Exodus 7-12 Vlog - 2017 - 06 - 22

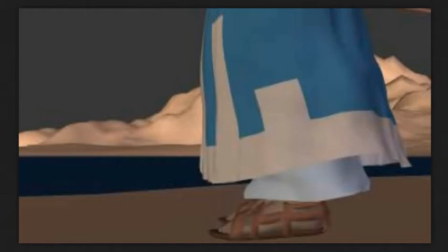(12:24)
The goal is to try and get things good for 2.8. So anyway, moving on, this is what the OpenGL looks like.
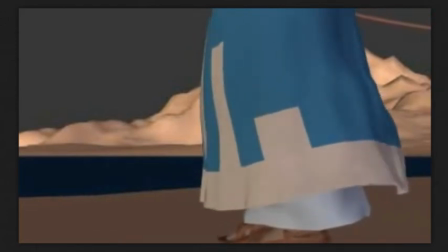(12:35)
Now this was before I did a little bit of refining, because Moses was way too big for the scene.
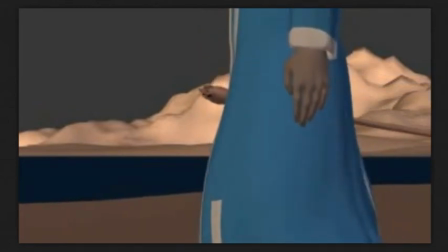(12:41)
So I had to bring him down. He was like 4 or 5 times the size of the average human being in the scene.
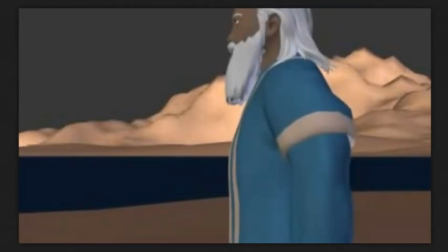(12:48)
So it was just not going to work. He had to come down a lot in size.
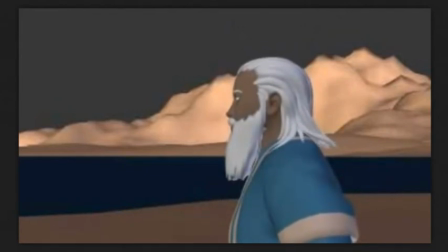(12:53)
So I'm going to show you what the adjusted texture coordinates made this look like. Now, as you can see, for this one, I wasn't interested in the ground or anything else, because quite frankly, the ground was irrelevant to this one. And I found that if I turned those things off, the viewport updates a little bit faster, not quite fast enough, but it did make a significant difference. And I know that's obvious, but you don't always think of these things when you're working on something. So anyway, this is what the updated version looks like.
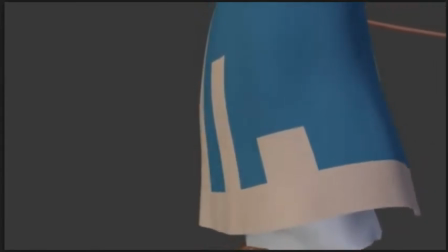(13:26)
As you can see, it doesn't have these major movements, but I didn't want the wind to be like super strong.
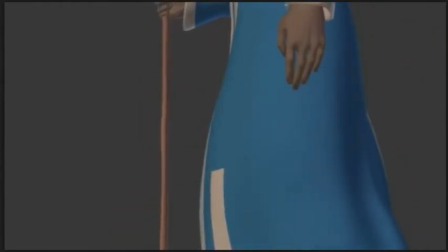(13:32)
I just wanted it to be there.
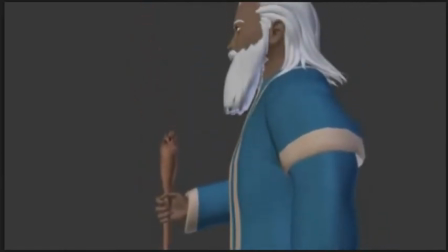(13:36)
So he got his arm kind of swinging, he puts the stick down, we got the eyes blinking, we've got the hair going.
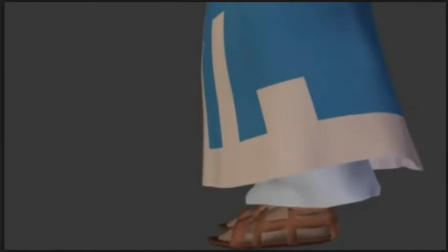(13:44)
It's just gorgeous, absolutely gorgeous.
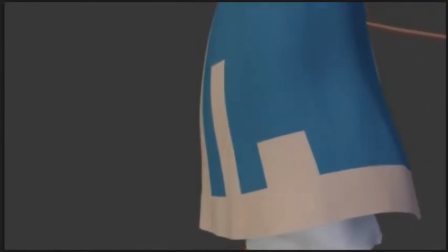(13:49)
So what this looks like in the final view.
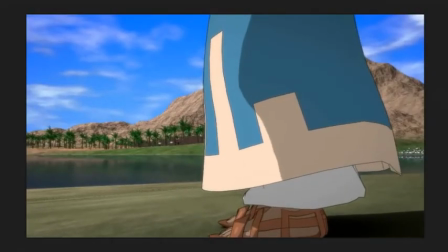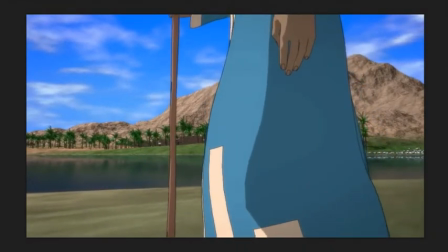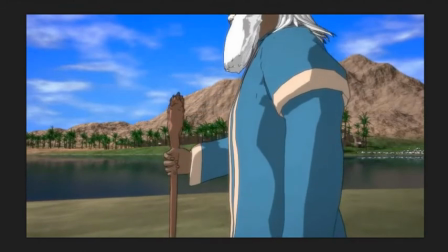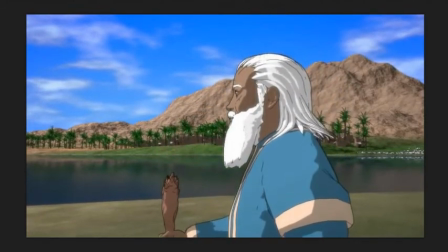(14:11)
Absolutely amazing.
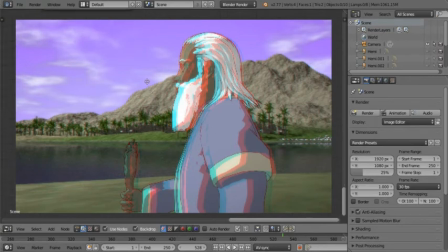(14:15)
Now, of course, getting back into the 3D part here, I don't want 3D to just be like a gimmick. I'll talk more about that in the post today, but I wanted to actually add to the story.
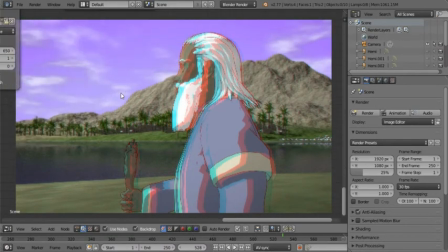(14:30)
So what I did was, with the one that is still rendering, I had to stop it so I can record the vlog and edit it and get it up and whatever. But I'm going to be showing you a few frames from the next shot.
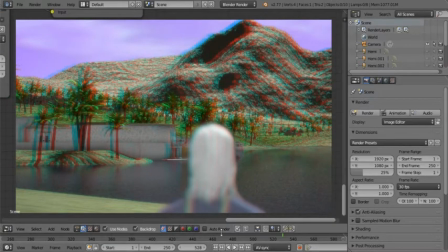(14:43)
Okay, so this is the next shot, and as you can see, this is where the whole defocus thing was super needed, as well as focal length. God helped me adjust the focal length to just the right amount so that you can see the palace very clearly,
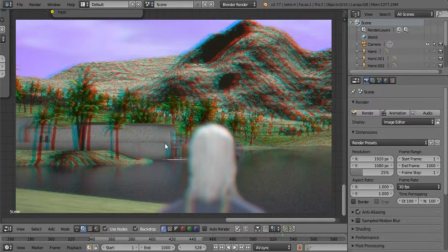(15:02)
but Moses is not competing with the palace for screen space. It turned out extremely well. I'm super happy about it.
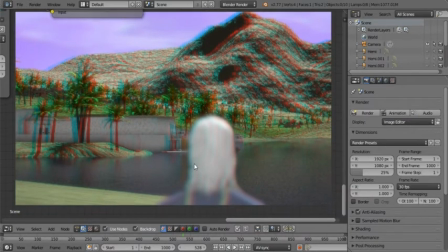(15:12)
So what I need to do is I just need to move this render space a little bit upward,
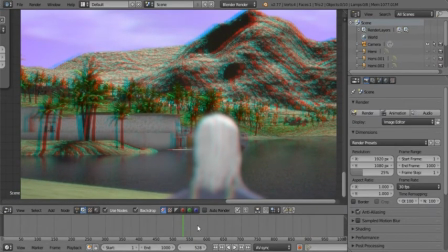(15:19)
some like that, so that we can actually scan through it.
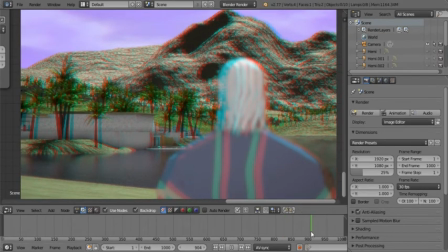(15:25)
So at the moment is this thing reversed? No, it's looping because it didn't finish rendering it.
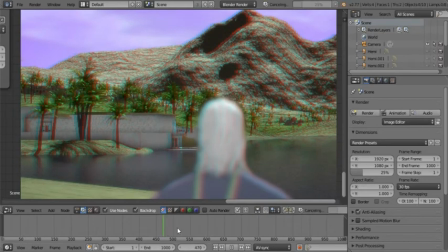(15:33)
Okay, that explains it.
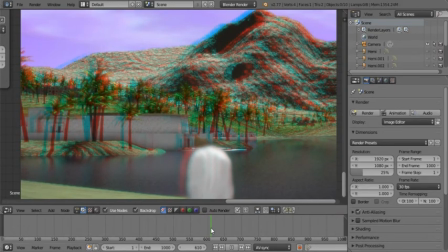(15:35)
Okay, so I'm just going to take it to where it stopped, where I stopped it just now, which is about there. Yeah, there. Okay, I'm just going to put a frame there.
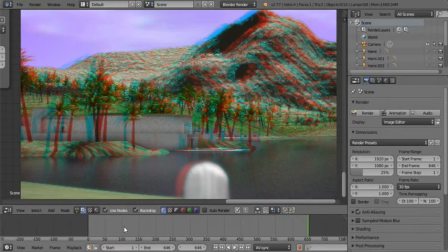(15:49)
Okay, so now we have our 646 frames here.
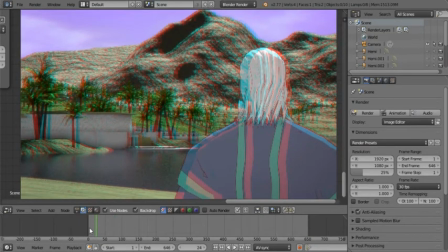(15:54)
So what I did was I started out with the 3D standing out pretty much only. And I moved it back from about where the focus shifts off of Moses.
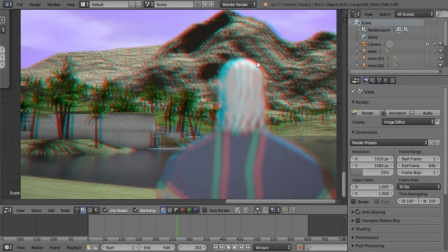(16:07)
You know, you can see it starts getting fuzzy. And watch as the red and the blue shift.
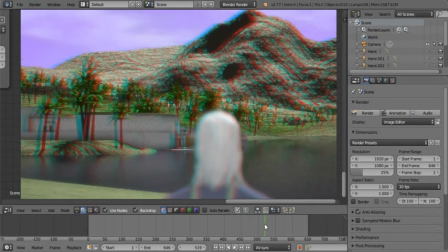(16:14)
You can see that it's slowly switching out as the 3D method shifts to indent only.
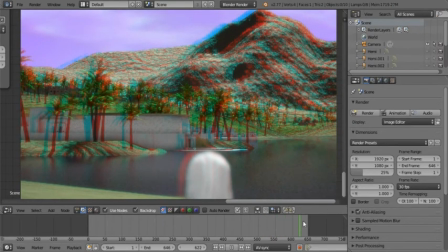(16:23)
Because I wanted the 3D to add to the focus of the scene instead of being a distraction from it.